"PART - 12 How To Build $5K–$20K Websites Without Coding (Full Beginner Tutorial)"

Hello and welcome back. Today we're going to be working on extracting animations and flow. Welcome to this deep dive into motion and flow. Start by opening the homepage of neverland.agency if you want to follow along.
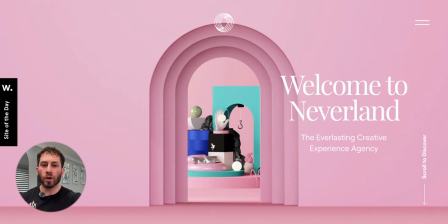[0:18]
If you're already there, refresh your page so everything loads from the start. As it reloads, watch carefully what happens. Notice the pink screen with a set of arches in the center. Within those arches, you'll see stacked objects like blue cylinders, teal blocks, and playful shapes.
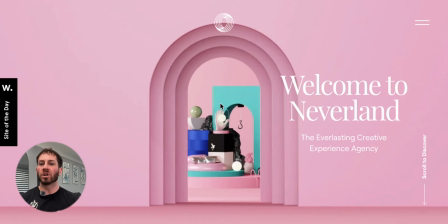[0:38]
Those aren't static. Pause and watch how the camera seems to slowly drift forward while scrolling toward the center.
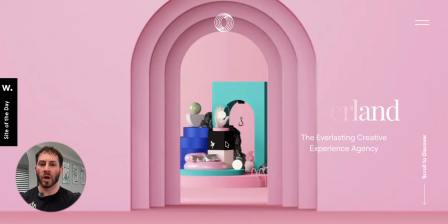[0:47]
This isn't a sudden jump. It's a smooth, deliberate zoom.
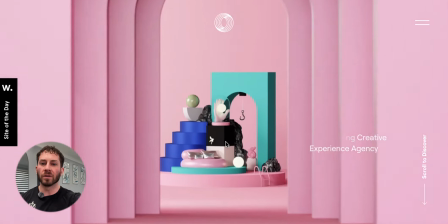[0:52]
Notice the soft way the elements in the arch appear to float and the shadows gently adjust.
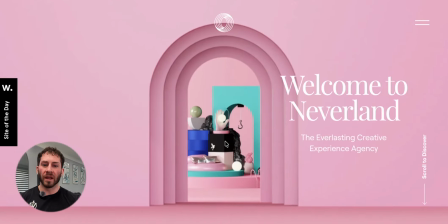[1:02]
Now, Welcome to Neverland fades out on the right. It didn't just pop. There's a slight delay between the zoom through the arches and the disappearance of the text. That delay gives your eyes time to focus.
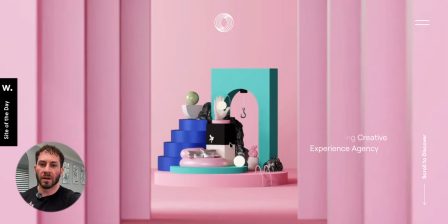[1:18]
Now, redo it again and rewatch the moment, just so you can appreciate the timing.
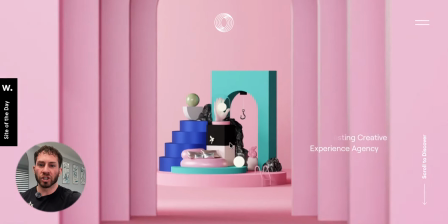[1:27]
First, you see the headline, then you see the arches, and you can see it fade in and out.
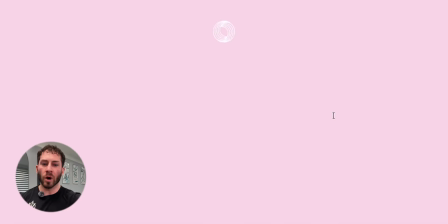[1:36]
Right? Now refresh it again and watch how the sub-headline shows up underneath. Timing like this is what makes a site feel polished. Now, before you scroll through, refresh once more and pay attention to the exact sequence on load.
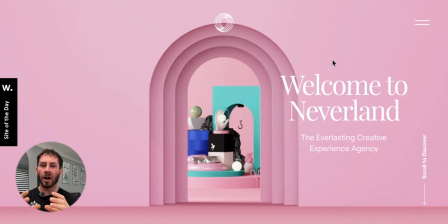[1:54]
Everything fades in. A logo appeared at the top as a simple white mark, and then the headline fades in. Each of those is just a simple fade or slide. There's nothing complicated there. But when you space it out with a beat between them, it becomes and creates anticipation. This is called intentional motion. It sets the tone for the whole website.
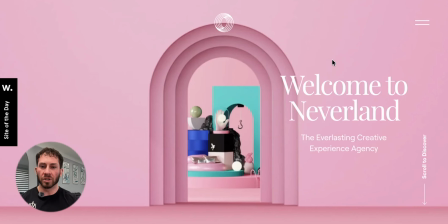[2:19]
Now let's move forward. It's time to scroll. But do it slowly again.
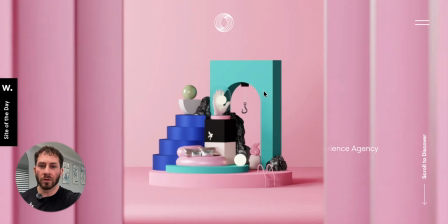[2:24]
As you start to move down, watch how the arches start to expand.
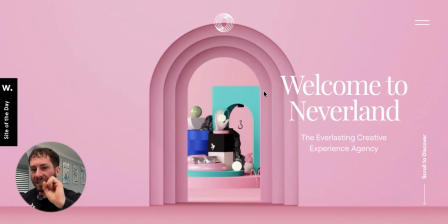[2:28]
You're not just moving past a static placed header. It feels like you're moving through a space. The arches scale down and the camera glides forward, right?
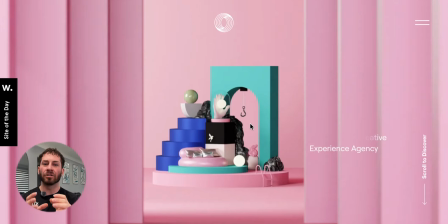[2:41]
Pause halfway through that motion. See how the inner scene of blue and teal shapes in the background becomes larger while the frame of the arch moves off of the screen. You're witnessing a basic scale transform combined with a vertical scroll. It's executed smoothly, giving the impression of depth. The scroll instructs the motion, right?
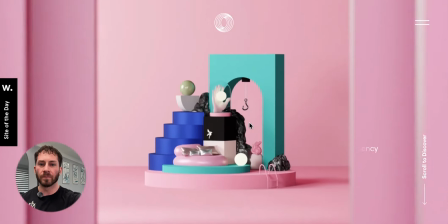[3:07]
When I'm scrolling on my keypad or on my mouse, it instructs the motion.
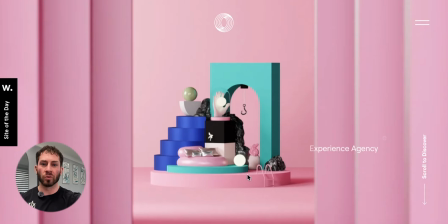[3:14]
The animation responds to your input.
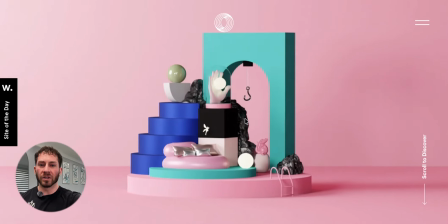[3:18]
Continue scrolling a little bit more until the scene comes closer and it fills the screen. There's a slight deceleration as you approach the objects, like easing into position. Look at the right side of the screen where the scroll to discover is. Didn't mean to click that.
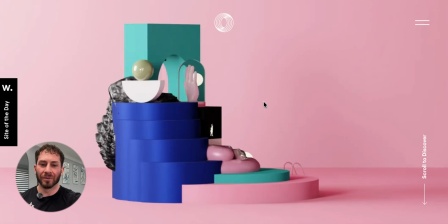[3:35]
Notice how it stays anchored, right? It doesn't jitter.
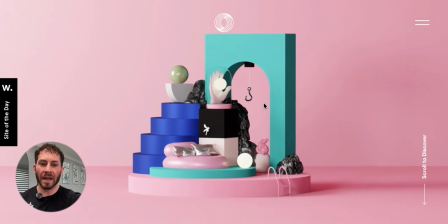[3:41]
It slides up and then it fades out, right? Once the job is done. Each element has a defined entrance and exit.
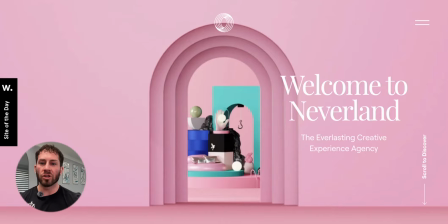[3:53]
Now, after you reach the end of the arch sequence,
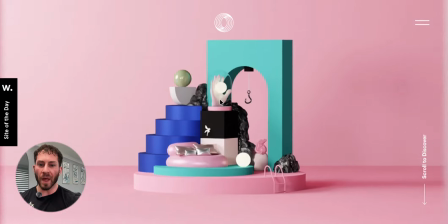[3:56]
you'll notice the background color here shift from a flat pink to a gradient to portray shadow, right?
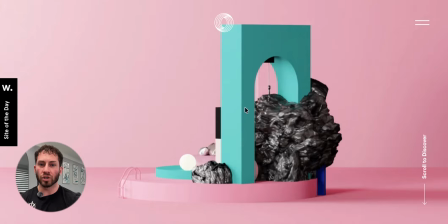[4:04]
Don't rush past this change. Now scroll back and forth, right?
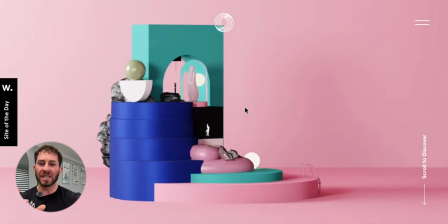[4:09]
And you'll see the shadow shifting.